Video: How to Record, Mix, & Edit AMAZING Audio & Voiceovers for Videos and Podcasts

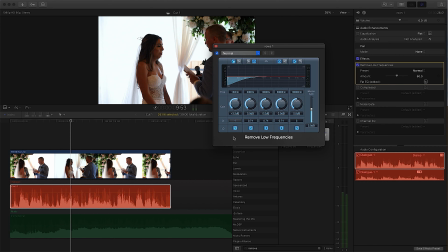494s
Sometimes in music, you don't want something to cut the low frequencies out completely, you just want to reduce them. But in this case, we want to cut them out completely from the vocal. You can move this back and forth, and you can always listen and find the perfect balance for your dialogue, and we'll do that now.
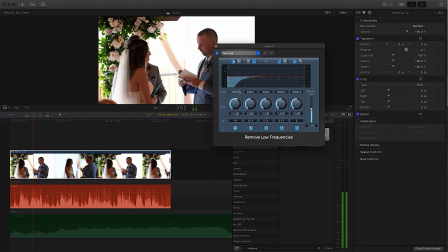513s Now as it is written, I now leave my mother and father and cleave to you.
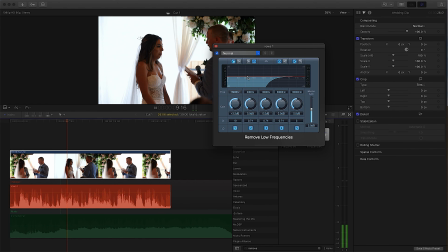519s I vow to always love you no matter what life throws at us.
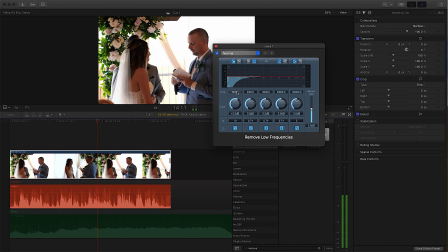523s I vow to respect you as a loving husband from this day forward until we pass.
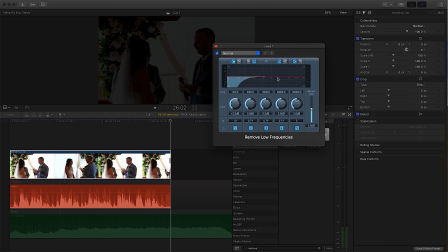528s
So as you can hear, as I pushed it up, the dialogue got really thin and almost telephone-like, and you definitely don't want that. You want some body in your dialogue. And then when I moved it too far down, you can start to hear the environment more.
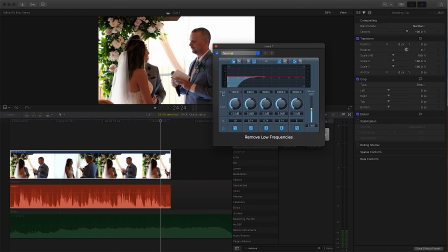542s
You can hear a little rumble in the background. So I found that about 130 removed that rumble, that environment sound. It also gave the dialogue and the voice a little more body, so it felt better.
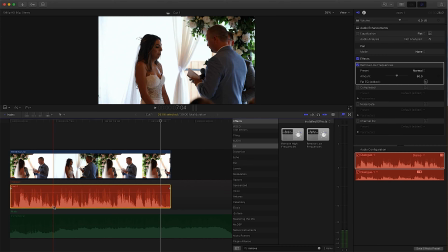557s
So next thing I wanted to do was I wanted to level out the peaks, and I wanted to bring up what's low.
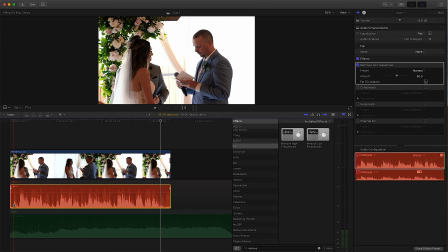564s
So as you can see in the waveform, the dialogue goes up, comes down, goes up, comes down, bunch of little mountains here. What I want to do is I want to bring these lows a little higher and these highs a little lower so that everything is more equal than not.
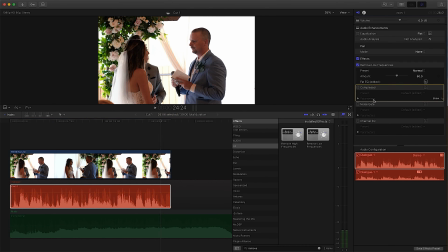582s
So what I did here is I grabbed a compressor. So this plugin is from Logic.
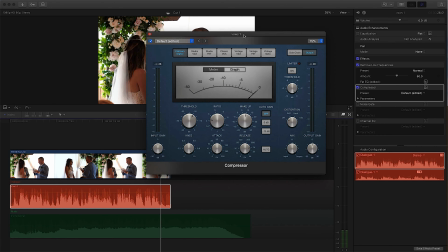587s
There's many compressors that you can use. Pretty much every compressor is going to do the same thing.
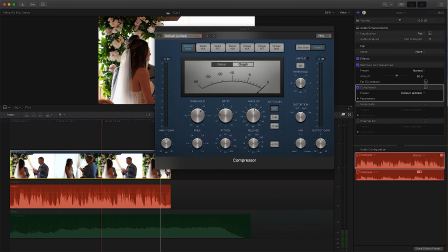592s
The dials are always the same. So next thing I'm going to do is I'm going to show you what this compressor is doing.
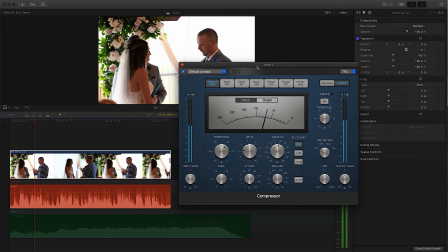601s Now, as it is written, I now leave my mother and father and cleave to you.
So what you're seeing with this needle going back and forth is every time he talks and it surpasses the threshold level that I set,
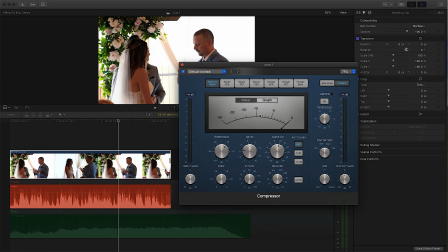614s
which is 19.5 dB, it's going to activate the compressor and it's going to pull the needle back. The louder he speaks, the further back this needle is going to be pulled because it's reducing the amount of dB. And the ratio right now is 2.2 to 1.
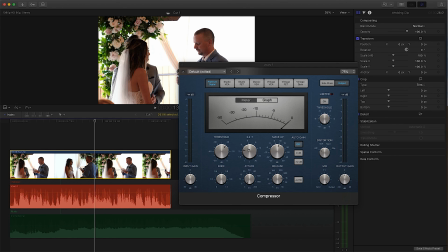632s
And what that means is for every 2.2 dB that your audio goes over the threshold, it's only going to allow 1 dB to actually pass through.
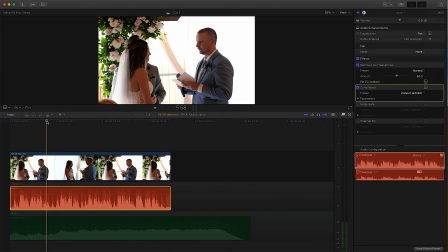640s
Next thing I want to do is I notice that there's lots of noise in between. So you can still hear like a lot of room noise, which means it's the room giving reverb back into the microphone. And the best way to try to reduce that is to either use a deverb or a noise gate.
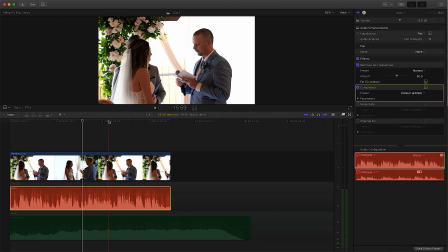657s
Usually I'll reach for the noise gate first, and if that doesn't work, I'll go for a deverb. Let's see what a noise gate does.
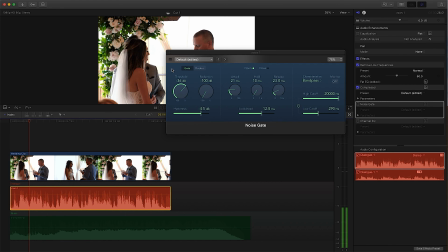663s
Let's open it up.
It is written, I now leave my mother and father and cleave to you.
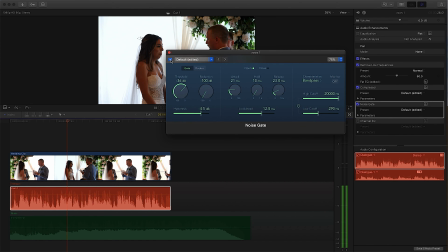670s I vow to always love you, no matter what life throws at us.
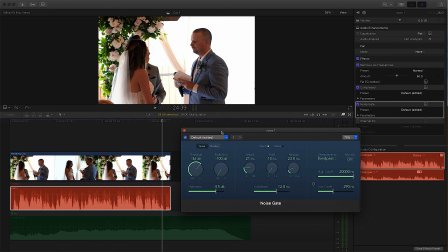674s
So what the noise gate is doing is it's reducing the room noise that's coming back into the mic because every time he stops talking, the gate closes. It's kind of like a compressor, but this time when the noise goes below the threshold, it closes the gate and shuts the sound down.
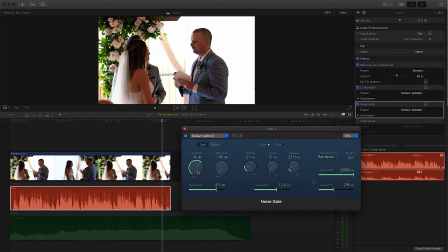692s
And this is good for lots of background noise removal. This is also good for when somebody's speaking and there's static when they're not speaking, and it cleans it up pretty well. And it cuts here and there, but you can always adjust that with these settings. But with the music over it, you probably won't be able to hear all that.
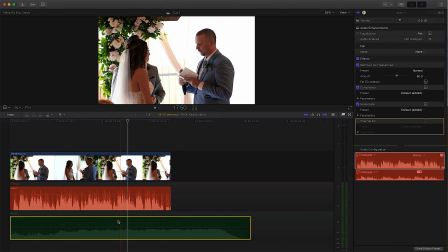712s
Before I put the EQ in, what I want to do is I want to put the instrumental on and see what that sounds like.
Now, as it is written, I now leave my mother and father and cleave to you.
So it's getting easier to hear his voice, but I don't think we're done yet.
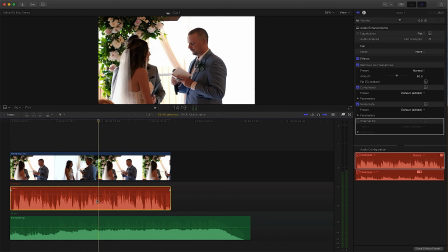731s
What I want to do is I want to bring his voice out a bit, and with that, we're going to use EQ.
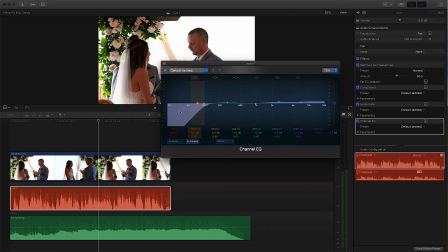736s
What I did here was I cut some more low frequencies. Even though I did it here, I still like to do it.